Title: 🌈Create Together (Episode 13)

Hello everyone, hello. Welcome back to a new week. Week number, was it 4? I think week number 4 of Calva School. And today is pretty cool because we're gonna kind of like select the winners for the weekly challenge, for our first weekly challenge. Yeah, don't wanna waste too much time and just get into it.
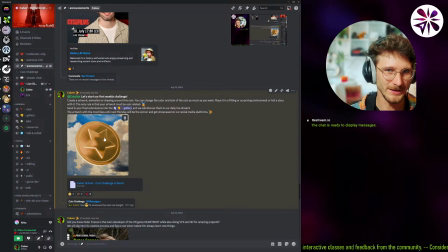So, last week I asked you to basically create an artwork out of this coin here.
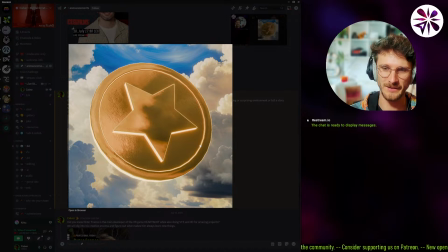There weren't really that many rules, just kind of like the render or the artwork needs to be coin based, and I gave you this model that I made a long time ago and the shader I made,
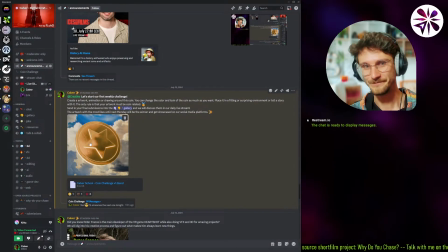and yeah, you could just like go and do whatever you want to with it. So I'm really excited to now check out the submissions.
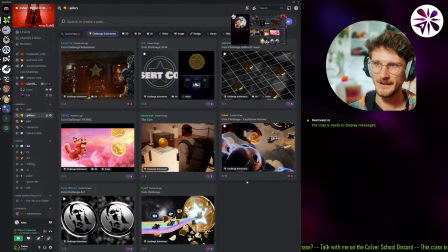I watched most of the submissions already. But yeah, let's just go through all of them. And I need you guys to vote for your favorite one by going into the gallery, activate the challenge submissions tag, right?
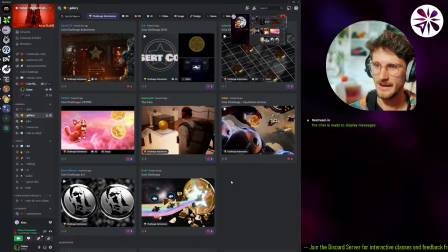Because otherwise you'll see everything. Just the challenge submissions, and then just like the ones that you like most, right?
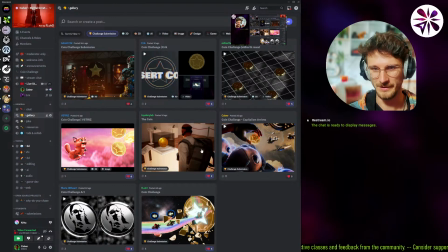I guess we could go with like you like your two top renders, right? So for me example, I'm gonna take all of my likes away, and then I'll just when I'm through with them, I'll select my top two,
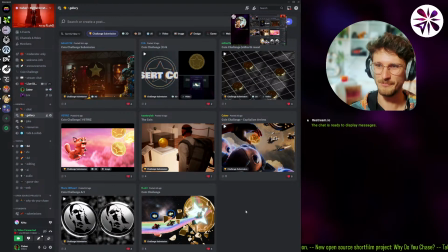and yeah, and then we will see which submission has the most likes, and then that one wins. There's not really anything to win right now, but I thought something that I came up with,
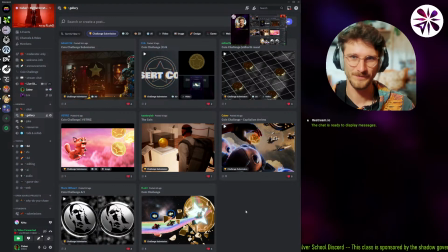that the winner gets to give away a student trial membership to a friend or whoever they want to give it to, or themselves. Yeah. If they already are a student or already have a trial, then I don't want people to like stack up trials, right?
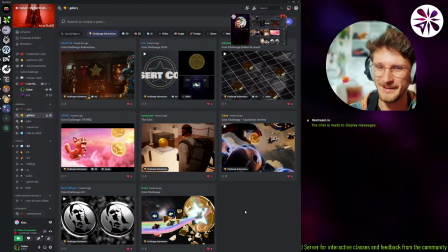So yeah, they can give it to a friend. But yeah, let's get into it.
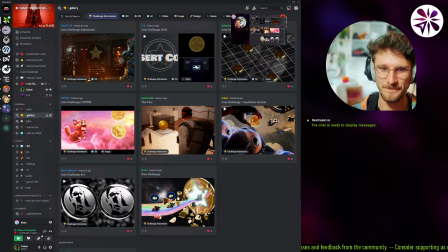Let's look at the first submission here by Afluke3.
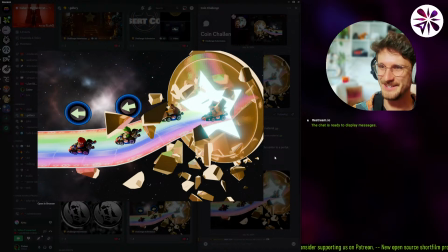And yeah, this was the first one that came in, and I really liked the idea of the coin being this portal, like him using the star shape on the coin to like use it as a portal for Mario Kart,
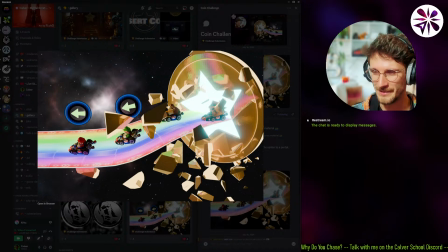right, for the Rainbow Road to come out of. Yeah, so like definitely a lot of points for the idea, for the creativity. There's execution-wise, I feel like there's a little bit of a lack of a detail. Like I can imagine there could be a lot of more detail, right?
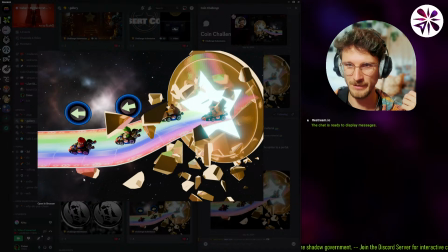Like the environment map looks a little generic. I think there's way nicer looking environment maps. It doesn't even need to be an environment map, honestly. You could just like take any kind of like space background and put it as a plane behind them, since the camera isn't moving.
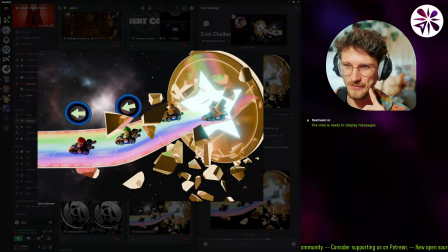And what I would also like to see is if the street could like kind of like curve and like maybe return in the background, right? So like it looks like it's it's like a long way.
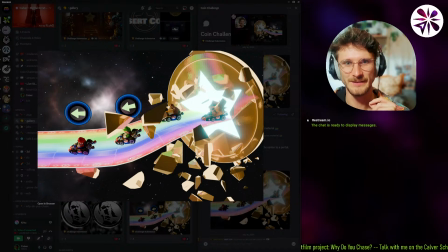It's like building a little bit of depth, right? Because what I always like to say is that you should look for foreground, a midground, and a background element in your renders, right? That way you get a lot of depth. And right now we basically only have a midground. Like there's not really anything in the foreground.
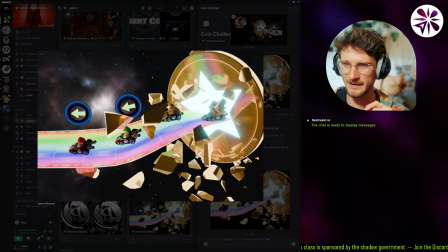I guess like some of these blocks are a little bit like in the foreground by like occluding the main focus point. But yeah, I think there could be definitely something more on the foreground. Like these things could,
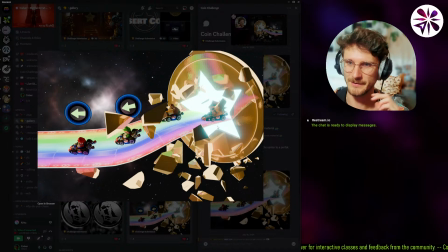like maybe like particles, like particles closer to the camera, or these just closer to the camera, a little bit out of focus. Yeah, but in general, a really cool render.